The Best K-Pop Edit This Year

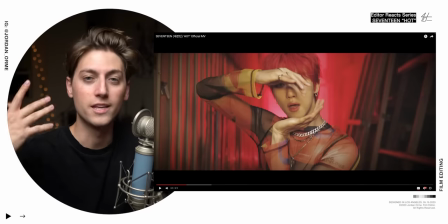236s
I Have to talk about this normally you you do zooms and kpop videos They
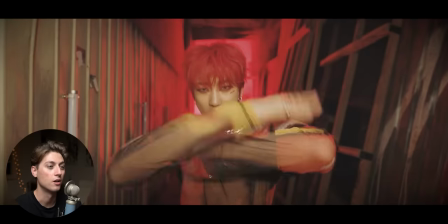241s
decided to not zoom the camera But zoom the subject
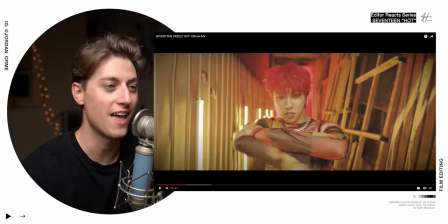245s
we zoom out his hand goes through the black bars Which creates a 3d effect and then look at this they zoom in this subject instead of the entire frame
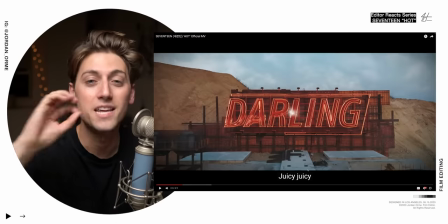254s
Which gives us that really bouncy look when he's beatboxing that is a tip I've never seen and I'm so excited to apply in my own work
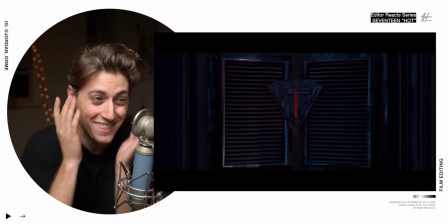265s
Zooming in the subject
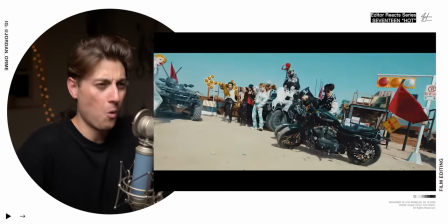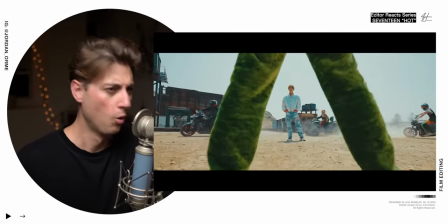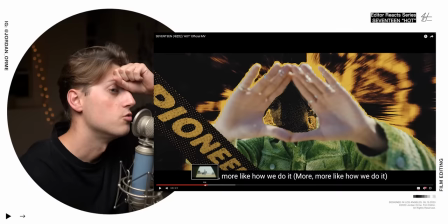279s
Okay, they did the wanted thing again I want to die because of this Look at the amount of motion graphics
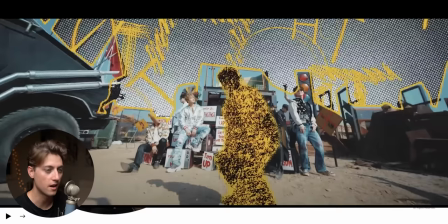289s
There's so much rotoscoping going on in this they had to cut him out and animate all of these motion graphics
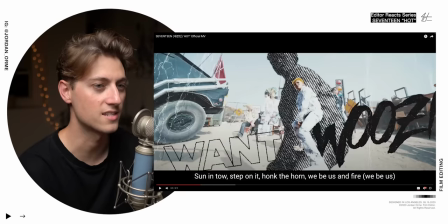296s
frame by frame the amount of work that this takes to do is insane i am so impressed
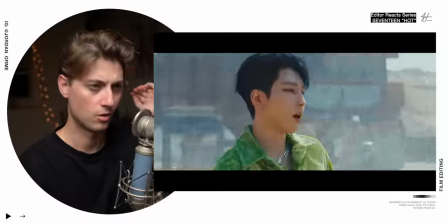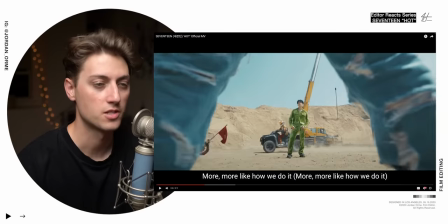308s
this transition i had to watch like 12 times just to figure out so we take a shot rotoscopes put it over this shot and then we take another shot rotoscope out his entire body or just in between His legs and then we cut to that actual shot and then we show the wanted
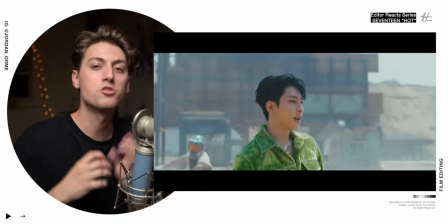323s
sign and then we cut to the actual shot with the wanted sign So rotoscoping out the next shot and putting the subject over to the previous shot Especially if you do it more than once guys we are 36
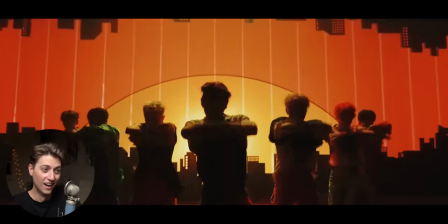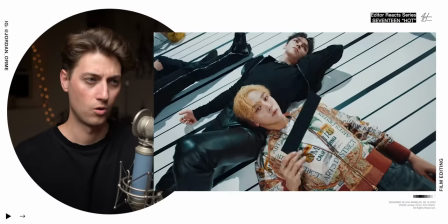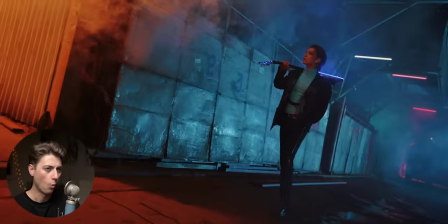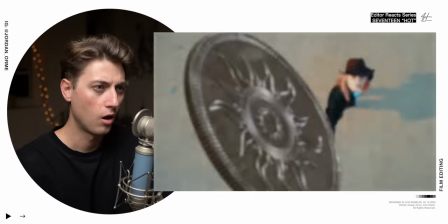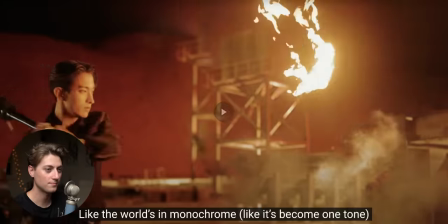356s
No, this is so not okay, this is not okay I love how they're using action to match the snare drum.
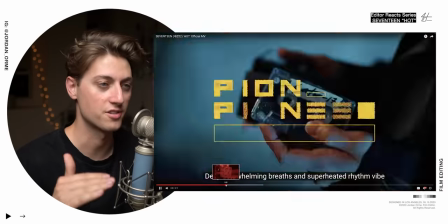364s
So watch this section
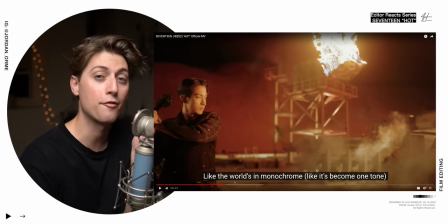368s
One other tip that you can use to make an action feel more impactful is actually cut out frames in Between where they're swinging and the impact he's
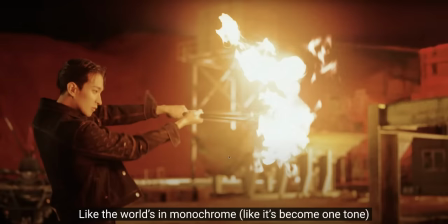376s
swinging the bat and then all of a sudden it jumps to him hitting it right here There's actually a few frames in between this But when
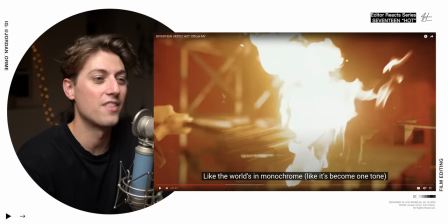383s
you cut out those frames it makes the swing seem way faster And then the editor actually punches in to use the fire as a transition, which is genius
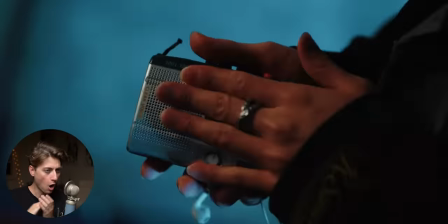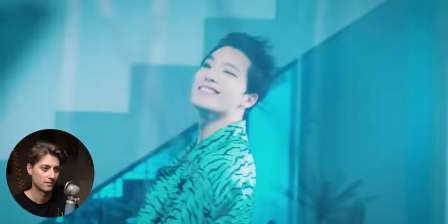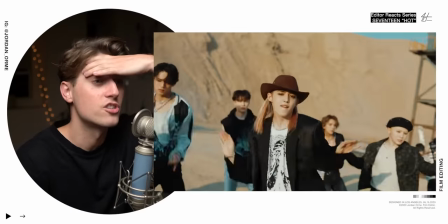400s
I Have to redo my best transitions video now and just just do this video
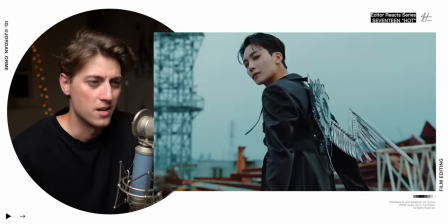410s
I was me in Wisconsin with my BB gun
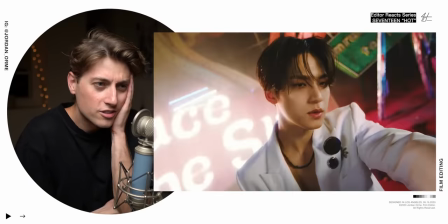Like what is this?
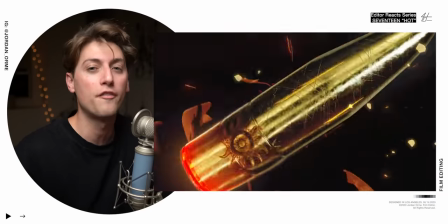422s
Between every scene there's a visual effect transition that is so genius
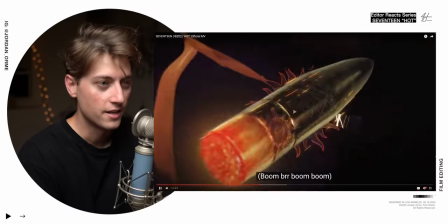429s
He shoots the gun into a bullet that is this Sun dial whatever I don't know what this is which explodes
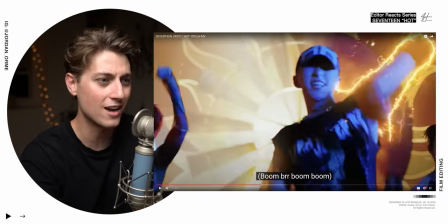438s
into the next shot where there's an actual Sun decoration in the background
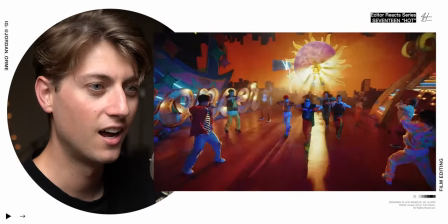446s
Do you know how hard this is All
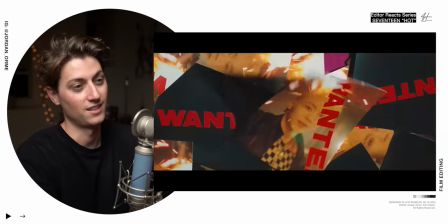452s
right, this isn't this is ridiculous This is absolutely ridiculous. We gotta talk about some of this.
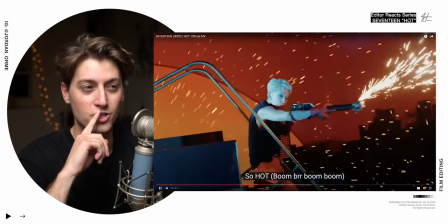460s
We can't just skip through this I'm wondering if he actually used a stock footage shot for this section right here Where he kicks up the coin matches
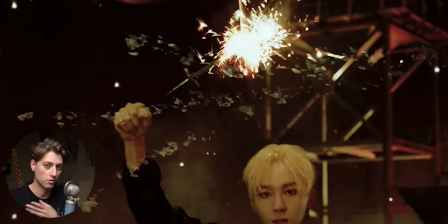469s
it perfectly with probably just a stock firework because we associate sparklers with fireworks You can actually overlay this stock footage on the blend mode of screen
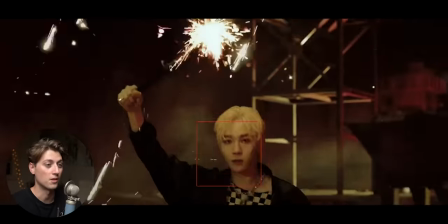477s
and it'll blend perfectly Insane they just rotoscoped him out and just copied him a couple times like because why not we're doing all this rotoscoping anyway Let's just I'm gonna die
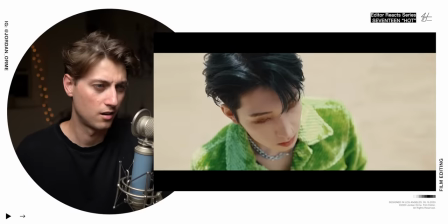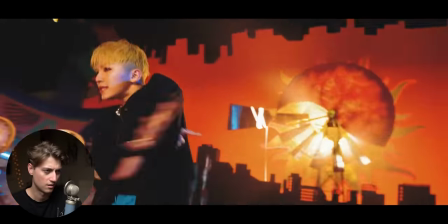I might just quit watching this. I'm in full conflict.
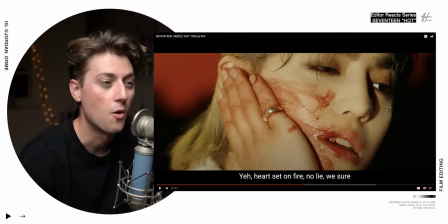511s
This is one of the best music video edits I've ever seen in my life.
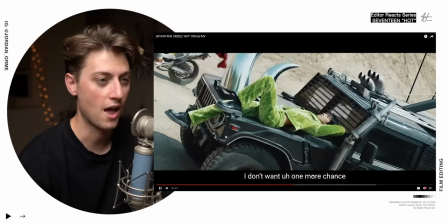516s
The lyrics say shadow cast with my back to the sun turns to light again. So our first shot to emphasize this lyric is a really nice shot of the shadow turning darker
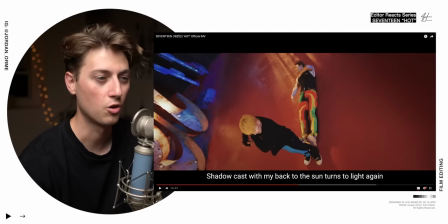525s
and then we have this really cool choreo moment where they're actually imitating a shadow
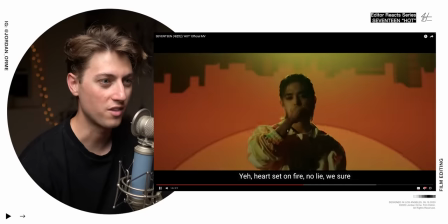531s
and then we go back to this original shadow with the most stupid mash cut i've ever seen i don't know if this is vfx it probably is just because sometimes shadows are hard to control but if that's a real shadow that's the dopest shadow freaking match cut i've ever seen in my life
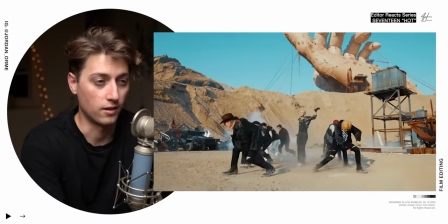550s
Oh my gosh
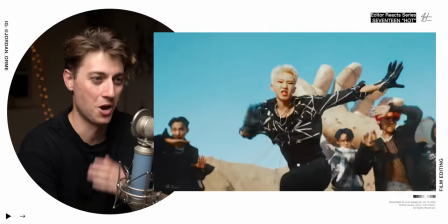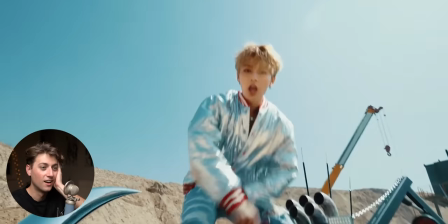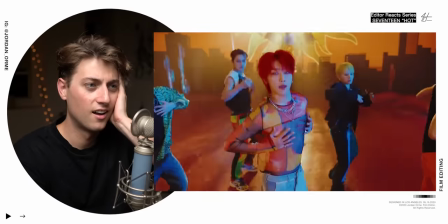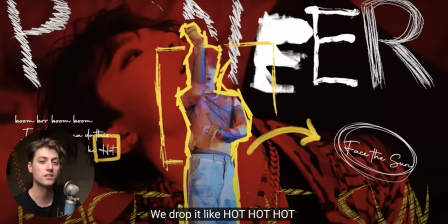568s
Again they take a shot from the next scene this clip of him right here isn't even the the first shot
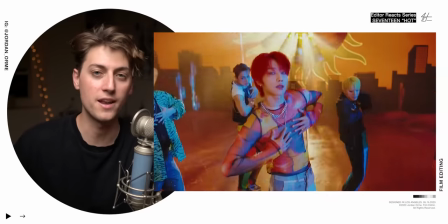573s
of the next scene But they take a clip of him from the next scene rotoscope him out put it over this scene
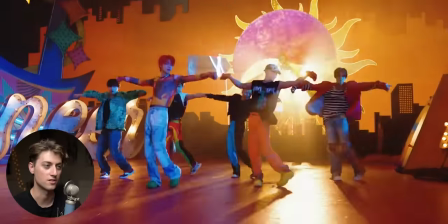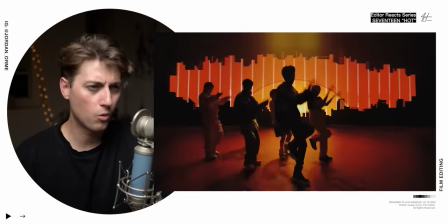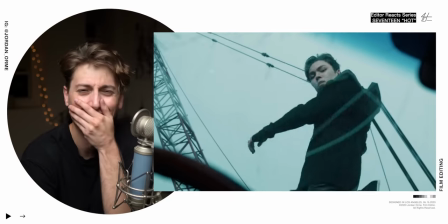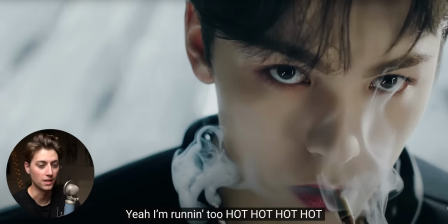596s
Stop it. All right, I just got to calm down. I just got to calm down. He is holding a bullet in his mouth as if the gunpowder in the bullet itself is burning. How B.A. is that?
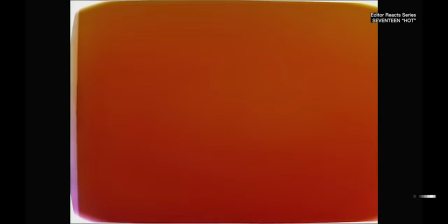608s
And then they took a cigarette burn, which if you don't know, cigarette burns are a little circle at the beginning of film rolls.
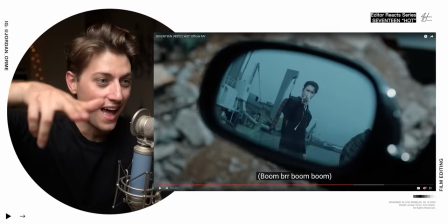615s
And they put in a clip of a handgun, rotate it as he shoots, and then the bullet hits a mirror.
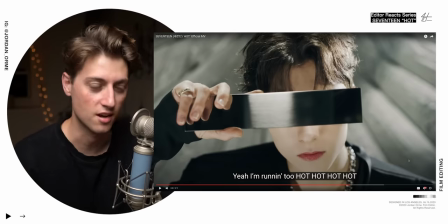622s
If you don't break it down frame by frame, you're gonna miss all of this stuff And so editors if you see this stuff like myself,
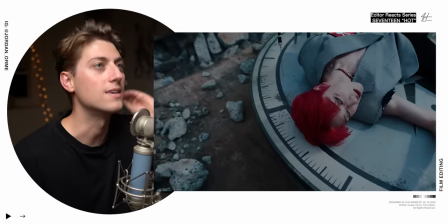628s
and I'm just like I have no idea I don't know how I could even begin to get that good editing All you have to do is frame by frame it on YouTube these little arrow keys right here Just frame by frame it and you can start to reverse engineer the edits learn how to create them yourself
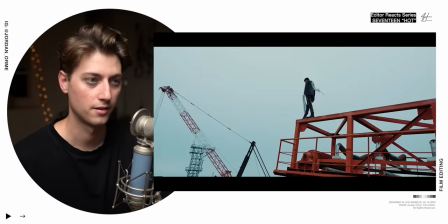645s
So good I'm so I'm so freaking impressed.
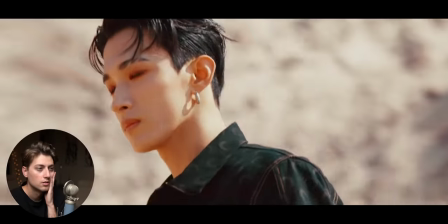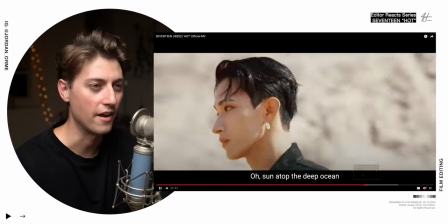656s
Did they just transition this liquid into fire? I don't know what's coming out of there. It looks like blood.
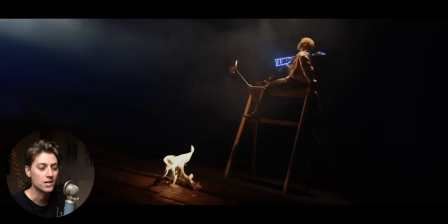662s
I don't know. But they added it as an overlay and it just happened to match where the fire started in their gas line that they have on set.
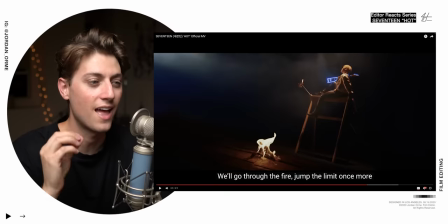668s
The attention to detail to create that edit is absolutely insane.
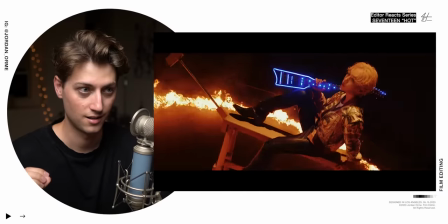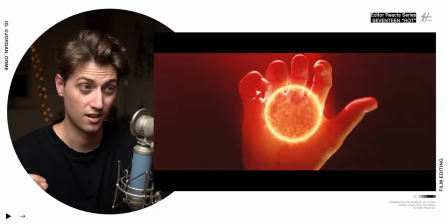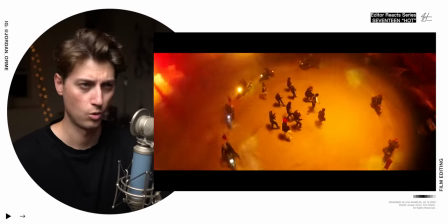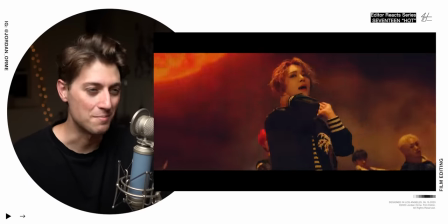688s
Oh. Skelly, baby. Oh.
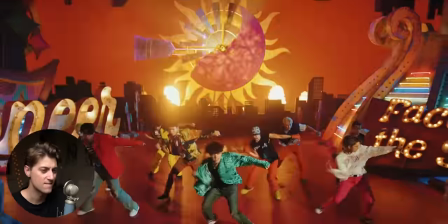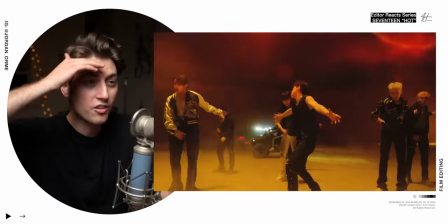701s
How much money are they spending on this video?
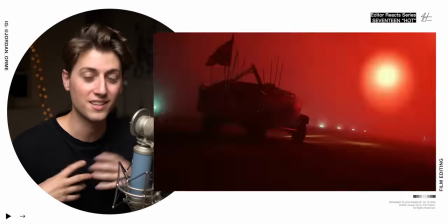707s
You can see a ton of those textured shots like sparks lights flying by put
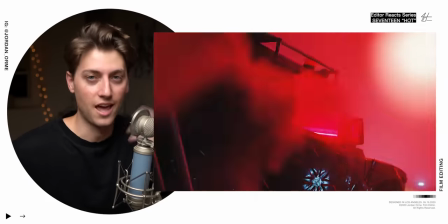712s
on the blend mode of screen It just adds to the chaos it adds to the chaos of the grand finale